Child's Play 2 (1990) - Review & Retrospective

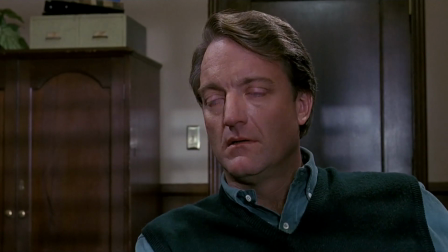Elsewhere, Andy is taken in by a couple consisting of a disgruntled man and a subdued woman by the names of Phil and Joanne Simpson.
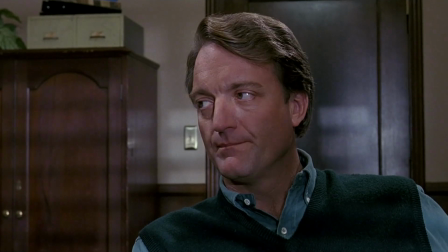The two decide, against Phil's better judgment, to take Andy into their home as a foster child,
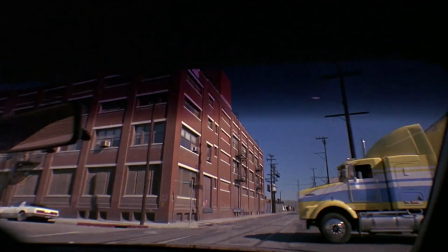but not before he is reacquainted with Chucky in a harrowing near crash.
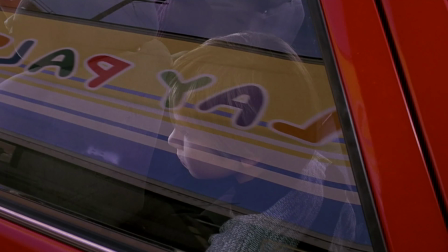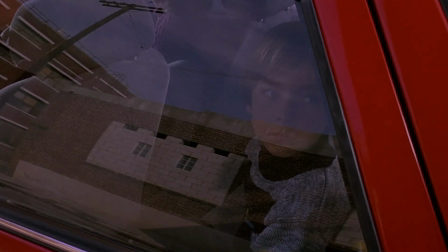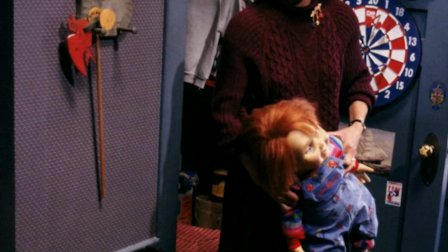English actress Jenny Agutter would earn the role of foster mother Joanne Simpson.
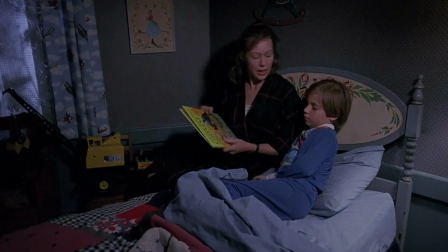She is a mostly sympathetic character because there seems to be a little bit more subtext to her.
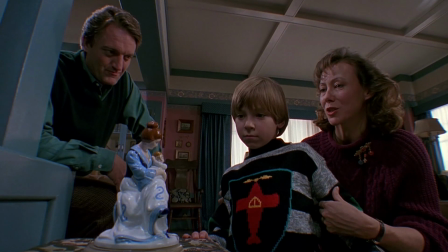It's been in my family for three generations. My grandmother gave it to my mother, and my mother gave it to me.
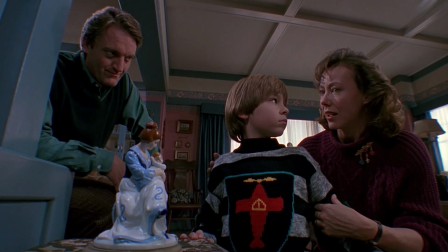And who are you going to give it to? Why don't you take this upstairs and explore?
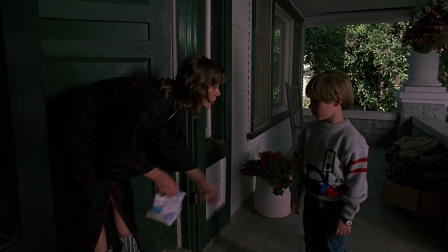I'll be up there in a minute. Joanne tries her best to take care of Andy, but is ultimately unsuccessful.
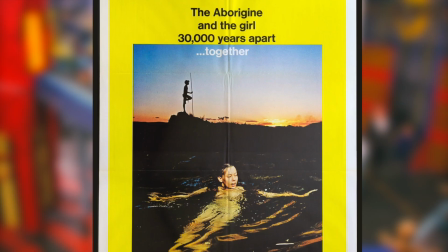Agutter is an award-winning actress who has starred in classics such as Walkabout and cult films like American Werewolf in London,
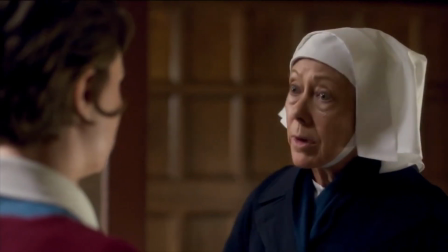and continues working to this day, most notably in BBC's popular television show, Call the Midwife.
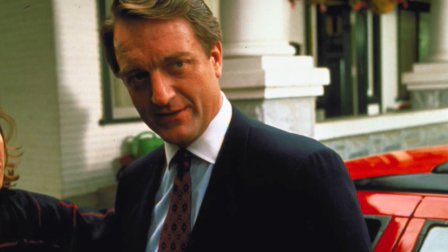Gerrit Graham plays the role of foster father Phil Simpson.
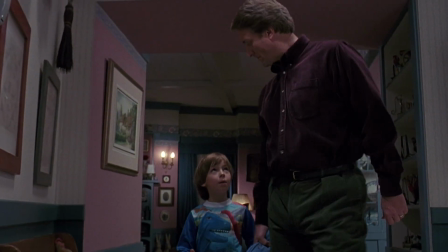His portrayal of Phil is very stern, and for a majority of the film, he comes off as an unempathetic bastard.
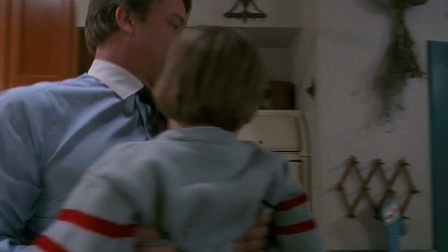All right, Andy, come on. Now, this is going to stop. I will not allow this foolishness in my house.
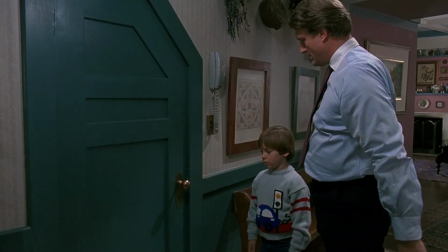Do you understand? Open the door. Oh, Phil. Joanne, please.
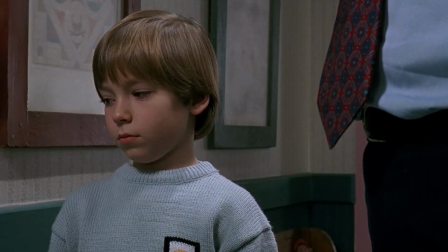That being said, Phil's refusal to believe Andy presents a necessary and formidable challenge to our protagonist.
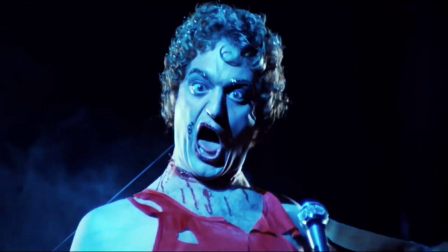Graham is well known for his comedic roles in cult classics such as Phantom of the Paradise and Used Cars, and seems to be mostly retired these days.
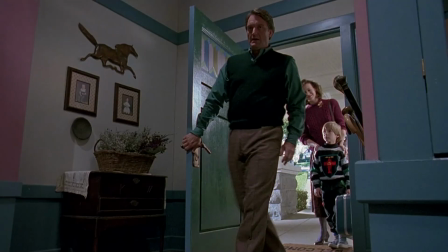Once they arrive, the Simpsons welcome Andy into their large and colorful, albeit severely antiquated, home.
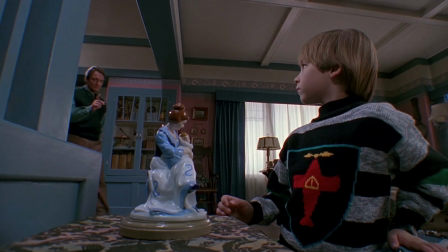Bill immediately lays down the first of many ground rules after Andy innocently caresses one of Joanne's family heirlooms.
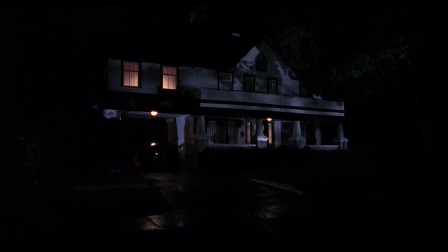Lafia said he wanted the look of the Simpsons home to be a little off-kilter. The interiors of the home were strikingly designed by Ivo Cristante,
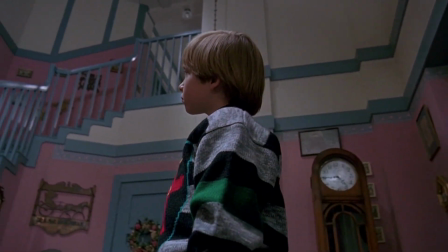complete with high ceilings, skewed angles, extra-tall doorways, and super-long halls.
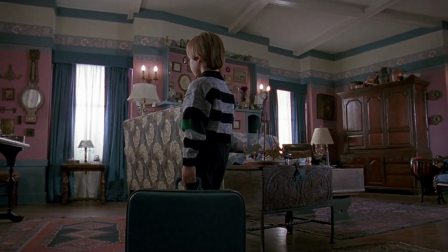The colors are garish, bright as the blue of Chucky's overalls or the red of his hair,
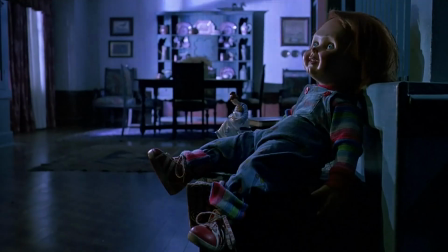intentionally but subtly suggesting a child's Caligari-esque nightmare. Most of the interior sets were constructed 6 feet off the ground.
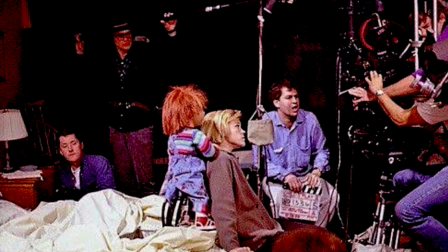This extra elevation allowed the filmmakers maximum visual freedom by keeping Kevin Yeager and his Chucky crew below, offset.
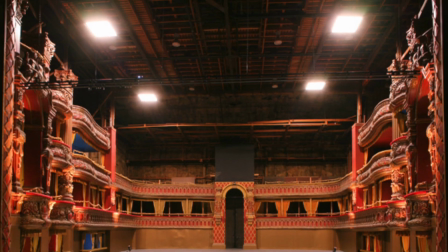Although sets typically have open space above to allow for lighting and sound equipment,
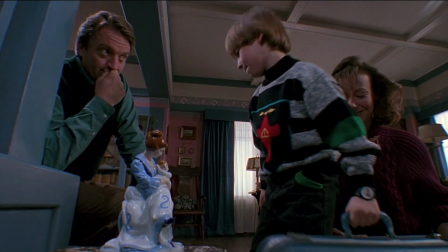Lafia specifically requested that the audience be able to see the ceiling in the frame to provide a sense of realism,
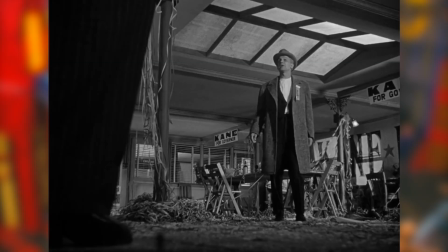inspired by famed director Orson Welles, who was the first to do so.
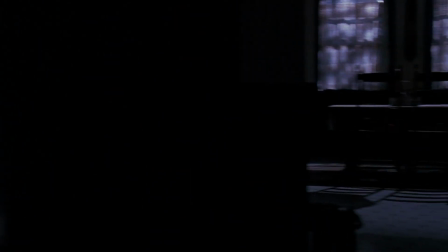Lafia also felt that Child's Play 2 should primarily be shot from a child's perspective, and more specifically from Andy and Chucky's perspectives.
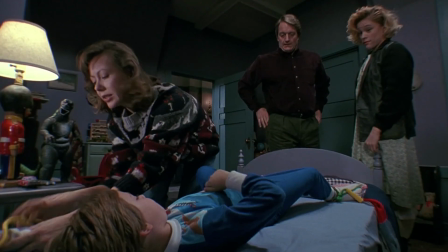To achieve this effect, Lafia employs very wide lenses, very low angles,
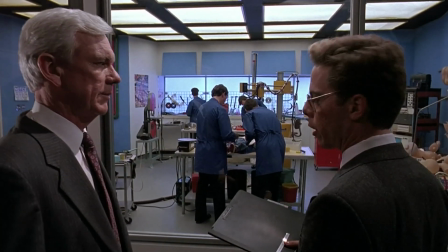bright colors, and a deep depth of field, as he felt this was how the world looked to him as a child.
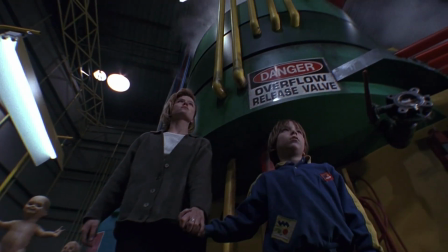The results are marvelous, as the childlike look of the film is one of its most effective qualities.
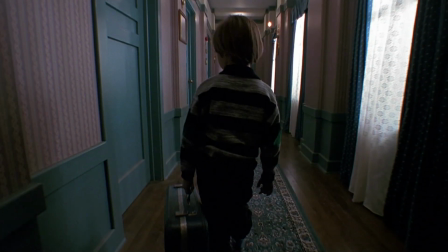On his way upstairs, Andy is distracted by the sound of music coming from one of the bedrooms.
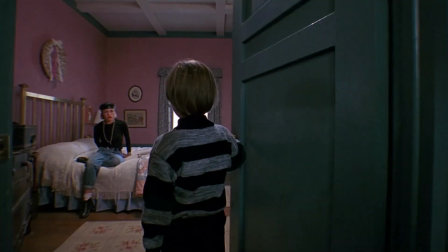He incidentally intrudes on a young woman smoking a cigarette who turns out to be his new foster sister, Kyle.
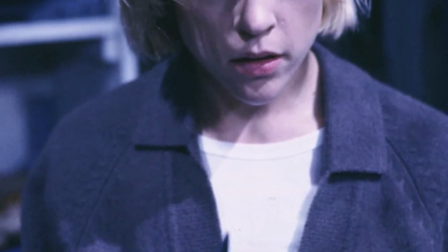Christina Lise landed the role of spunky and street smart Kyle in her feature film debut.
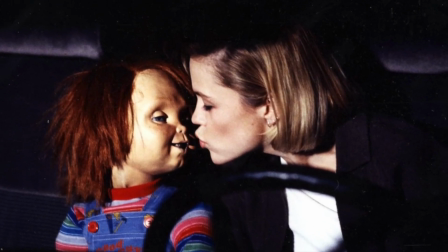Elise's performance as Andy's foster sister is always a standout in the film.
I found fosters that would shoot you for staring at them cross-eyed.
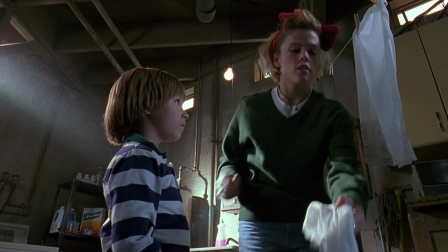Really? Sure. They figure you're not theirs, you're just passing through.
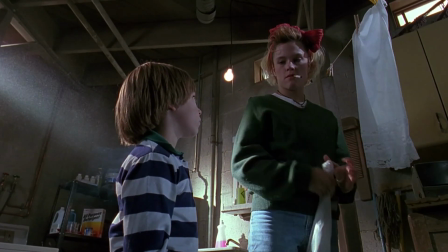And the minute you screw up, they let you have it.
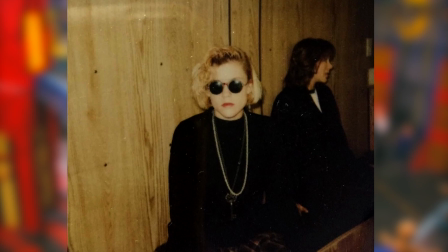The feisty and rebellious edge that she brings to the character complements young Andy Barkley well and brings an interesting dynamic to their relationship.
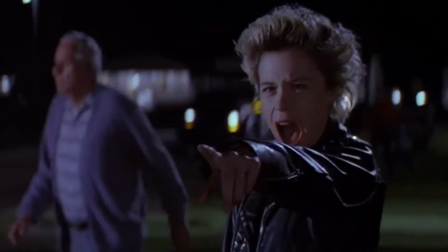Elise would go on to star in the third adaptation of Invasion of the Body Snatchers, simply titled Body Snatchers,
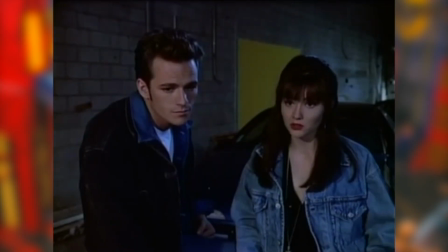among other films, and also snagged the recurring role of Emily Valentine in the popular 90s television show
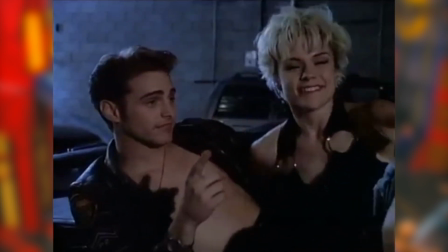90210.